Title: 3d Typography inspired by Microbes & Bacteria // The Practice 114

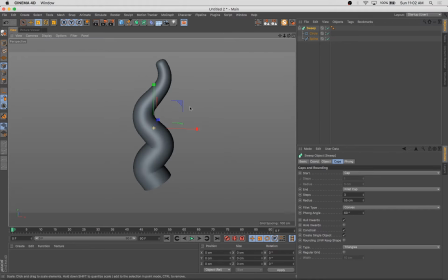(4:39)
Of course, it could have improved in different ways, in certain ways. I think, it's really these are just kind of exercises in creativity. I don't intend any of these to be perfect, polished, 100% finished pieces. And I'm always throwing that caveat out there.
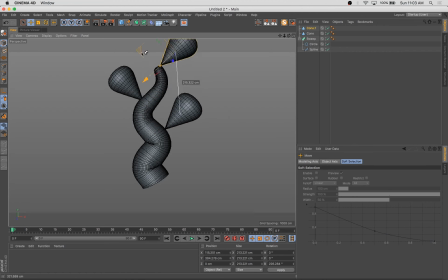(5:00)
So here we're modeling a little plant. Very simple geometric things. I know it seems rather simple, but I have this pulled out into its own scene now. But if you're thinking about it in context with everything else that's going on in the scene, it's going to be quite small. So we don't need to build in that much detail.
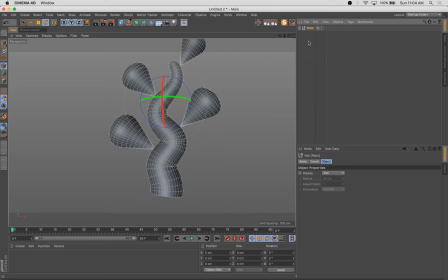(5:17)
And I wanted everything to be sort of simplified, representative abstractions.
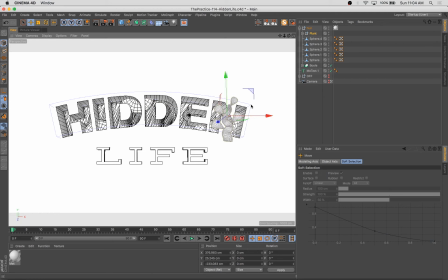(5:22)
Just dropping down the poly count on some of those items and throwing it into the composition. So you see here, it's quite small. in the composition.
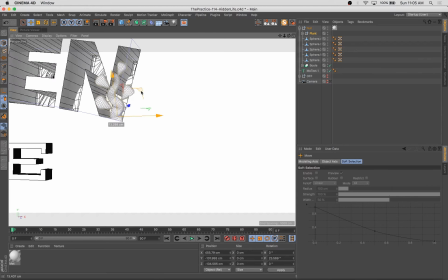(5:30)
And we're going to be making copies of these and repositioning them and breaking the boundaries of the letters up a little bit too,
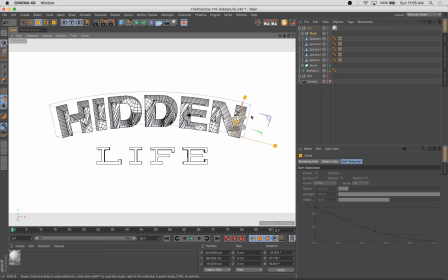(5:37)
having some of these items sort of growing out of the letter forms.
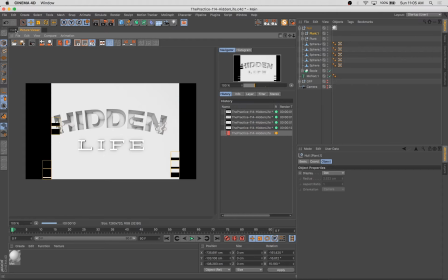(5:45)
I frequently do that when adding an element. I add one on one side of the composition and a similar one to the other.
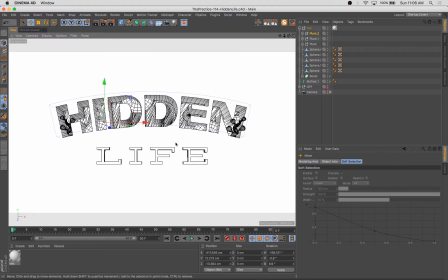(5:53)
And those, it's funny, it's one of my early sort of ticks in setting up a composition. I do it in that way quite frequently, actually. What I'm also doing is a lot of these objects that I'm adding,
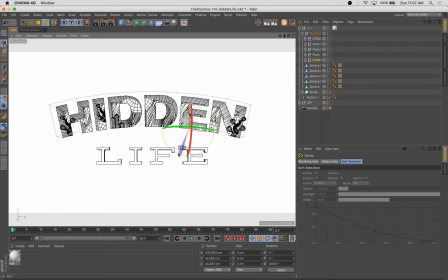(6:10)
I'm rotating gently to match the angle of the letters that they sit inside of. There's this sort of arcing,
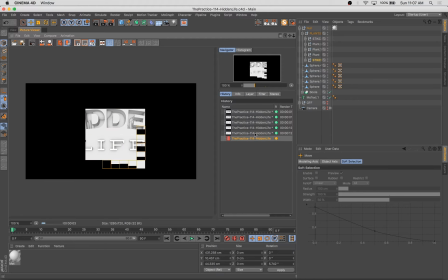(6:18)
like typically when you work with type, the forms have lots of parallel lines.
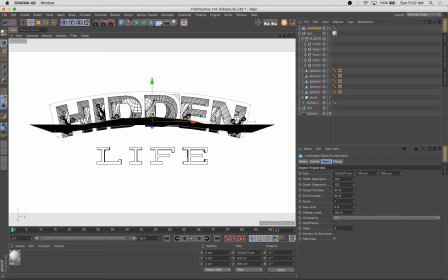(6:26)
Like so the I and the D would have lines that don't ever converge.
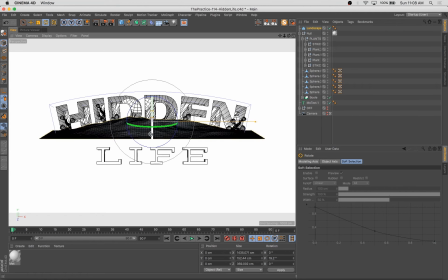(6:31)
They'd be totally parallel. But what's cool with this is we have sort of this gentle arc,
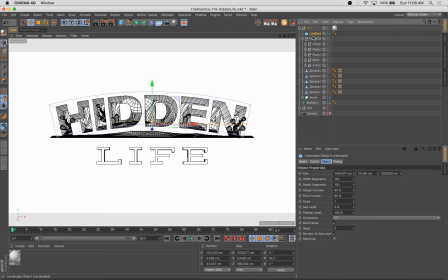(6:36)
and the strokes of the letter forms that would typically run directly up and down don't. And so when adding in perfectly straight elements, to my eye, they felt a little bit disjointed to leave them running 90 degrees up and down.
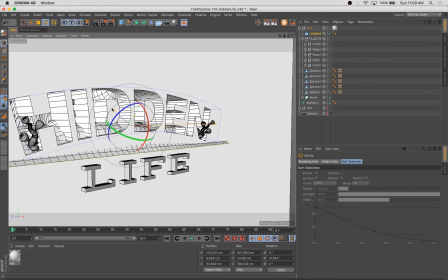(6:50)
So what I did was just gently arc them so that they seem to match that flow of the letter form.
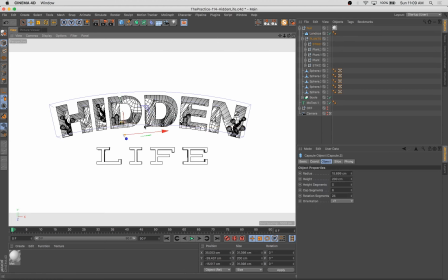(6:58)
Adding in a little landscape here, a very shallow, kind of bumpy landscape.
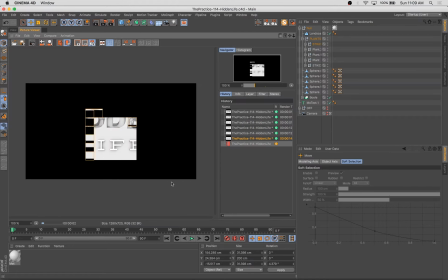(7:03)
It's a bit of a ground.
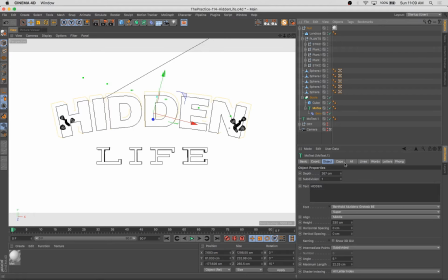(7:06)
It helps break up some of the geometric forms of the letters and get you really more of an organic kind of shape.
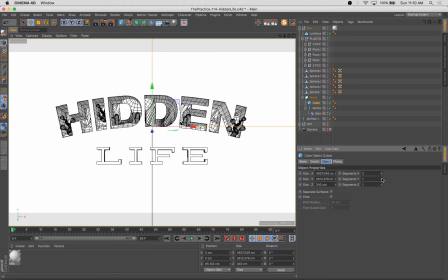(7:13)
The inside. Here I decided to make the letter forms themselves a bit deeper, and I wound up punching all the way through the back of that cube, so I had to make that deeper as well.
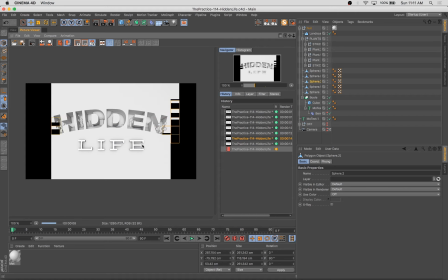(7:30)
And unfortunately, while I was recording this, I think I stopped to grab another cup of coffee or to use the restroom or something like that,
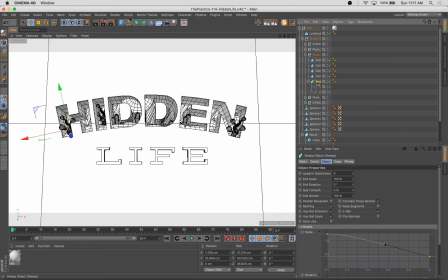(7:37)
and forgot to turn the record button back on for a while. The good news is, though, the only parts of the recording we missed were some of the nitty-gritty details of just adding and moving around plants, sort of like what we're doing now. So you guys really didn't miss too much, and that actually makes for a
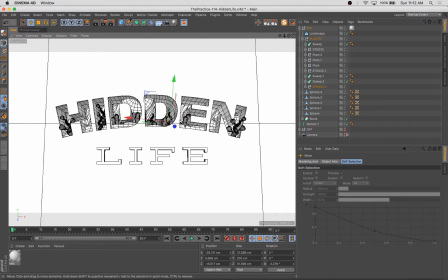(7:58)
slower-paced time-lapse effect. So that this episode is the normal length that it would be typically, but there's a little bit less footage going into that, and you can see that the record speed isn't quite as high as it typically is.
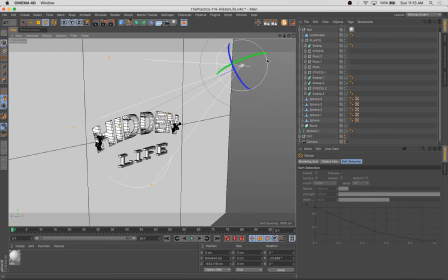(8:17)
People often will ask for recordings that are a little bit slower, which I should mention,
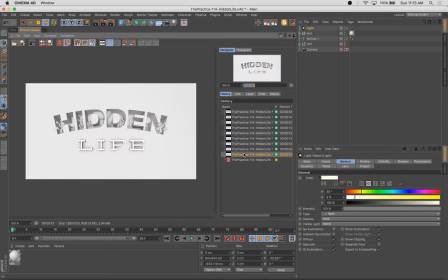(8:22)
it's always possible to slow down in YouTube, to slow down the speed of a recording just by hitting the video settings,
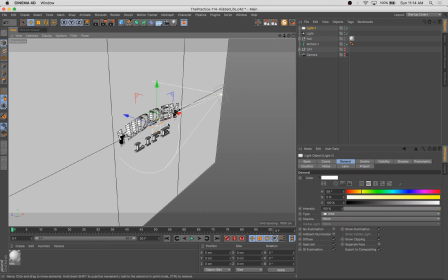(8:28)
the little gear icon in the lower corner, and you can set the playback speed to 0.25,
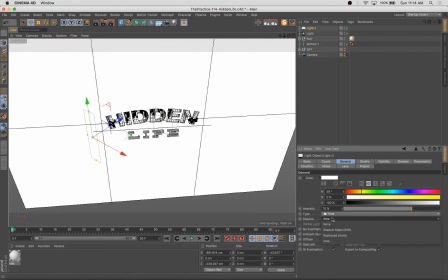(8:36)
which is a quarter speed, which is usually about the speed of the actual footage itself.
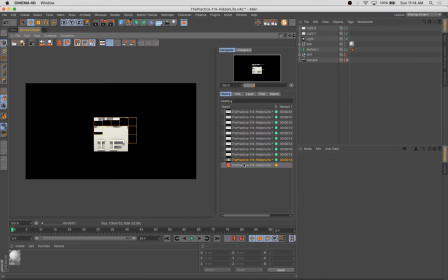(8:42)
Has if it weren't sped up. So there you have it.